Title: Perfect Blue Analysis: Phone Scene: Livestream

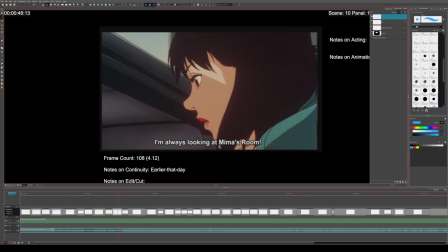12:21 So you see, a lot of this movie is this movie is pretty clever and smart with its screen direction and screen continuity and like eye tracking and everything, where
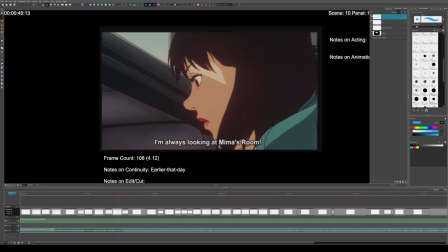12:38 it's paying attention to, I don't know, it's paying attention to the way that characters are facing so as to make time jumps make more sense and to not be too confusing.
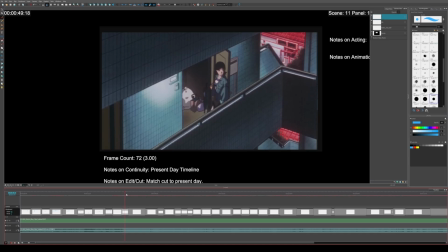12:52 Alright, so either way, she turns around because she's in the present and she just remembered that thing that was told to her earlier that day, that there's someone who's looking in her room. And so she's a little nervous. Now, as you may have noticed, there's a lot of red in this composition, right here, right behind the corner.
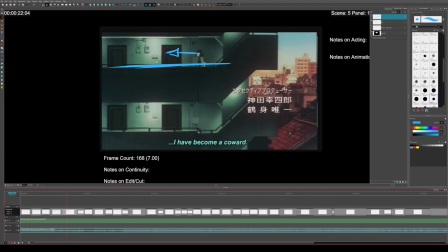13:12 See, earlier, this was the sunset. So it's like, nice pretty sunset.
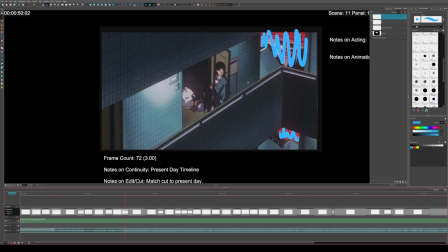13:17 But now, it looks like a warning light. It genuinely looks like there's a warning light. And so this is capturing the character's emotions, that she is startled and she's a little bit nervous, but she still feels relatively safe.
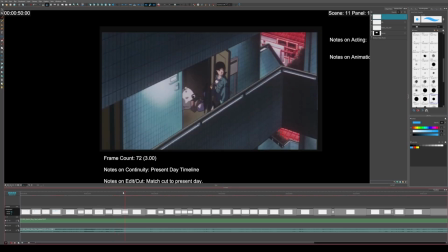13:36 I also like the fact that this shot is used with a very long lens, which almost looks like it's someone who's watching her.
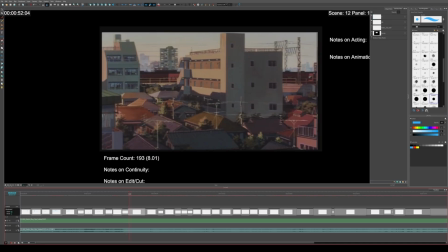13:44 It kind of adds to the feeling. Here's her looking through.
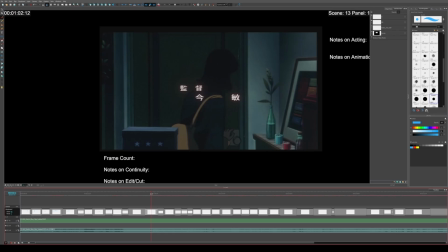13:52 She closes the door. All right, she feels safe. So what's neat about this whole sequence, you know what? I might just play this. I'll scrub through it. Just for legal reasons, maybe.
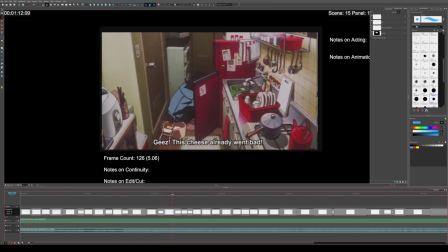14:10 So she closes the door. She's talking about food and getting stuff.
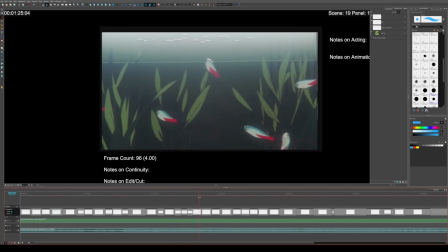14:16 Just walking around.
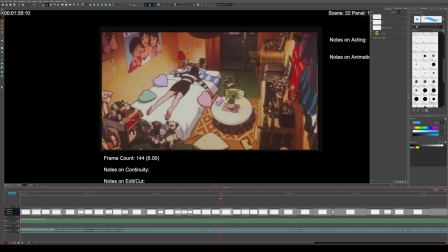14:22 Lies down in bed.
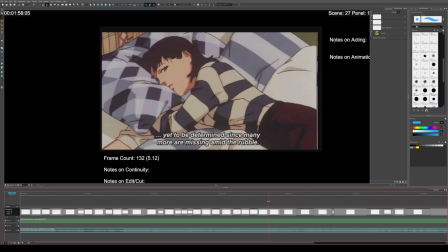14:26 See all of her stuff. See her room. Okay, so what's interesting in this sequence
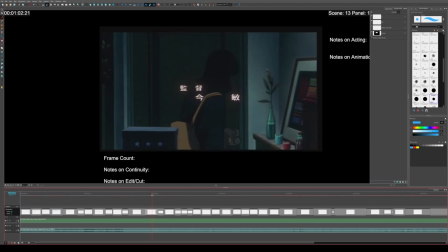14:35 is there's a pretty big emphasis on not showing her face.
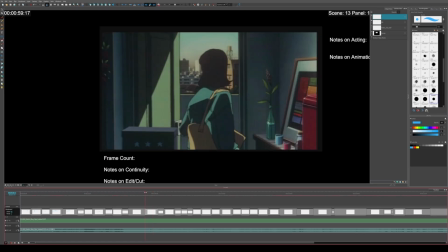14:43 Because all day she's basically been putting up this like pop idol, pop star like persona.
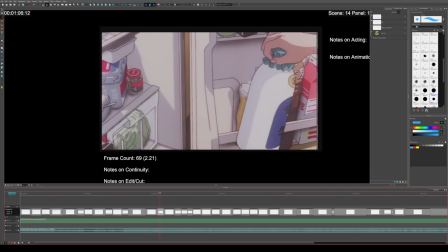14:49 And when she gets home, there's not much of there's always something that's kind of blocking her face.
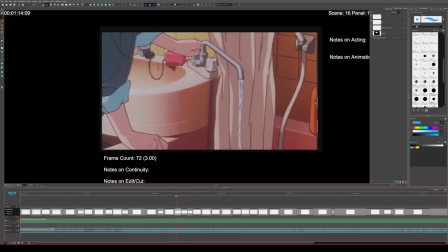14:55 Like for instance, like this shot. Or here, she's turning on the water to fill up her bathtub. I guess that's how it works over there. Just hang up her clothes.
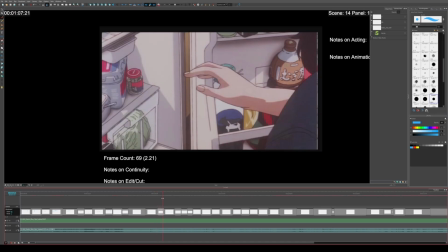15:11 Okay, sorry. Very basic rule here. I'm going back now. Because this was trying to feel kind of like a montage, we're getting a lot of this left to right, right to left. So you see this action is going to be right to left to right.
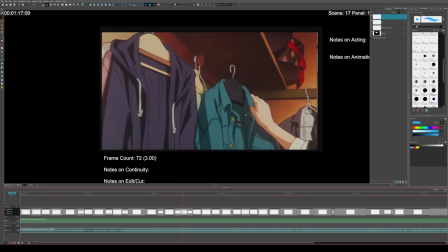15:27 This one's another left to right, so that's a little weird. Left to right to left to right.
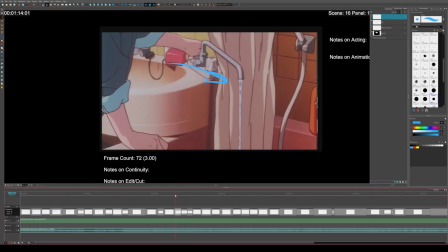15:36 So it's going back and forth to make it feel like she's moving around the house and she's doing different activities. If these activities were all to be in the same direction, it wouldn't feel as much as if she's like traveling around.
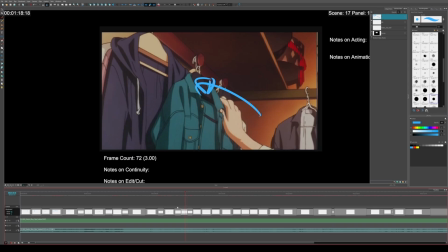15:50 Actually, interestingly, if you map out the layout of her room in this scene, she isn't actually always going right to left to right.
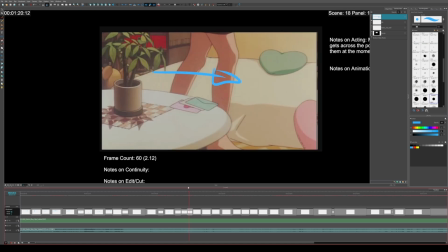16:01 Some of the actions are still right to left in terms of physical space, but whatever. Anyway, she puts down these notes here. She drops them on the table, but she's not looking at them. She goes to these fish, which are important to the plot.
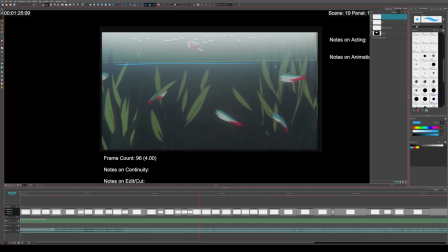16:19 Man, this movie has an obsession with this top third line. It's always there.
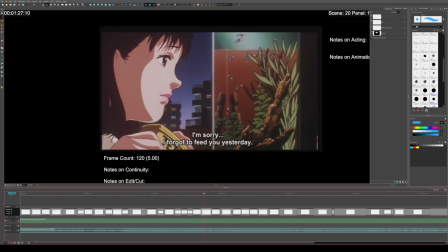16:26 Okay, important shot.